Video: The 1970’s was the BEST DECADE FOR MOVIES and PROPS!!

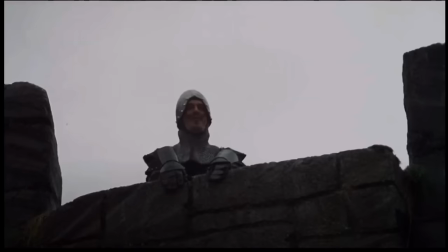You're gonna need a bigger boat. I fart in your general direction! You talking to me?
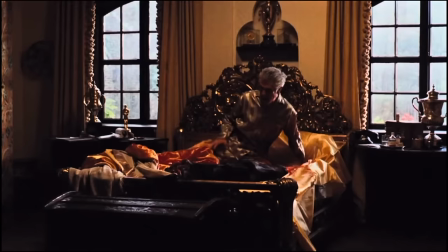No!
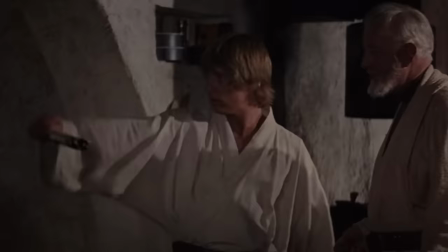We're gonna talk about iconic props from the 1970s. It is the best decade of filmmaking in the history of cinema. The birth of the blockbuster. The birth of New Hollywood. Yeah. Poppy knows exactly what we're talking about. Have you seen any movies from the 1970s? I have, I've seen maybe three or four. i'm scott prop and roll and welcome back to prop guys react we got mark poppy and matt in the back and today we're going to talk about iconic props from the 1970s you know the 70s it was the decade before the 80s most of you guys weren't alive probably but believe me there's some good stuff to take a look at first blockbuster was it jaws or was it star wars what do you think jaws really was considered the first blockbuster although the godfather kind of started it and they call it a blockbuster because people were lined up around the block i have seen jaws if you had and star wars i would have walked out okay the first one's pretty obvious i'm going for the lightsaber in star wars that's the easy one yeah that's probably the most iconic prop of the 70s Maybe all time. It's a laser sword, right? Lucas came up with this idea, but then they had to make it real, so.
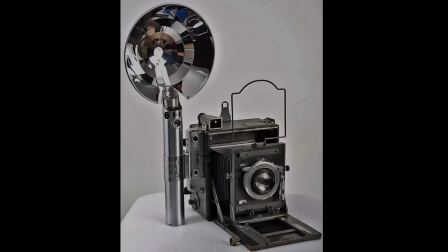And you know what it is? It's a Graflex flash handle off one of the old antique Graflex cameras. It's actually a Graflex Model 3 flash handle.
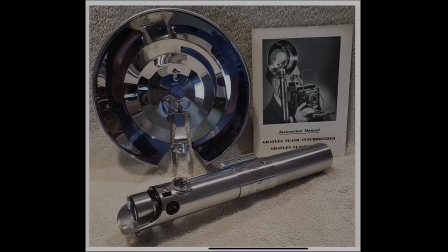It plugged onto the side of a Graflex camera. So they basically removed the flash. That would be where the saber actually extends from. Correct. Yeah, that would have been a flashbulb. The story was that either the prop guy or production designer found this, like he was just looking at a camera rental place.
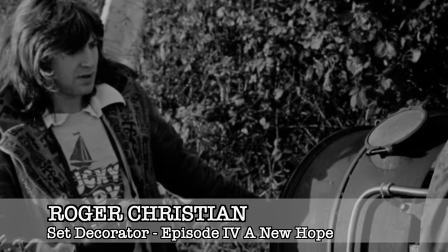The set decorator. He's thinking that there might be something camera-related that could work for this handle he's looking for.
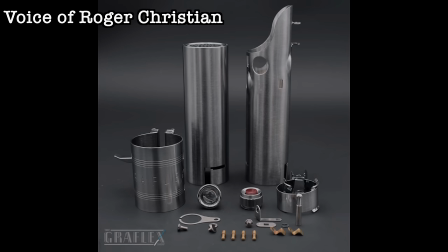And he pointed me to some boxes under a shelf. I pulled it out and there were the Graflex handles. I don't even have to do anything to this. and there's like four of these things and they're just like perfect yeah not a whole lot of modification
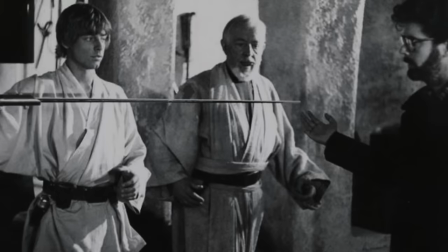and you know what i don't know is if they just did it treat it like a fencing sword there's like a dowel whenever you watch it
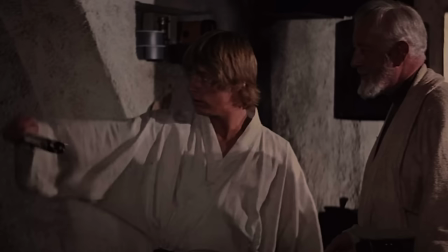when they do it there's like a little you see a stutter almost like a stop motion cut and i think what it was is they literally either attached the
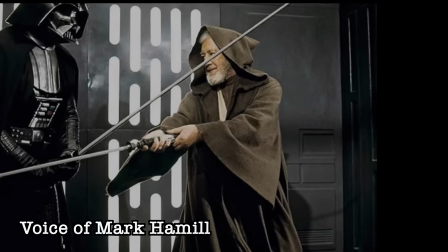dowel or switch did a cowboy switch the effect of the lightsaber was a
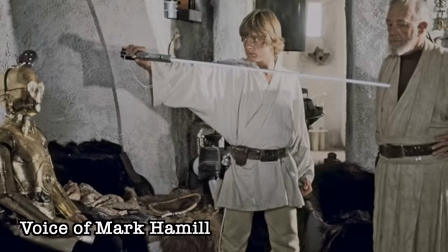rotating pole that had movie screen material applied to it so
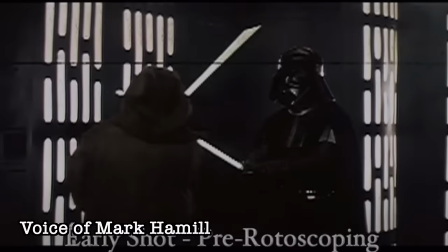that it would reflect its light source back at many times the intensity.
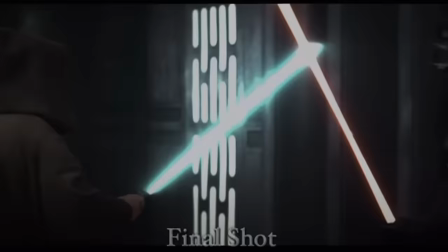And then they went back in, I think, frame by frame and added the light.
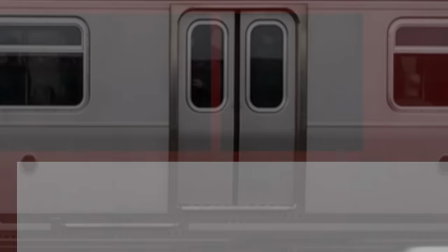But that's something to dig into. I'm sure we'll get a lot of comments about it. So we have Marathon Man, a classic thriller from the 70s with Dustin Hoffman, Laurence Olivier, Roy Scheider, directed by John Schlesinger.
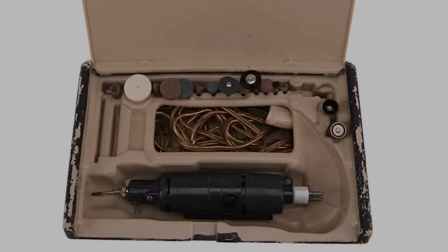So the iconic prop is the dental drill that
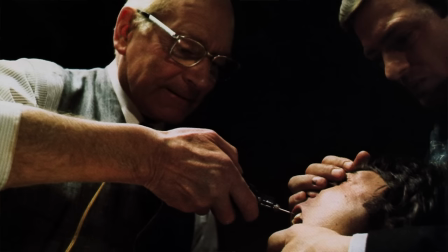Sir Lawrence Olivier uses to torture Dustin Hoffman. That's the most remembered scene in the movie. He's torturing him with dental tools, so you can imagine how awful that would be. Some people walked out because it was so affecting. Conrad Hall, who's the director of photography, one of the best DPs ever,
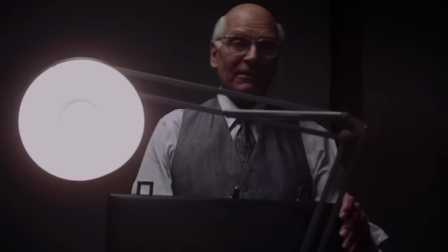he wanted to see a little contrast in the cord because the cord was black. They added a cord that was white. You see him plug it in and then there's a close-up of the drill going in and you see this white cord coming out of the back.
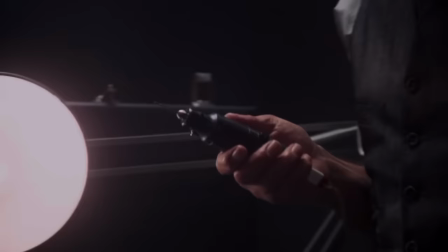It was black. The cord just disappears. Exactly. It's funny that you see something though that is being subbed out for something white.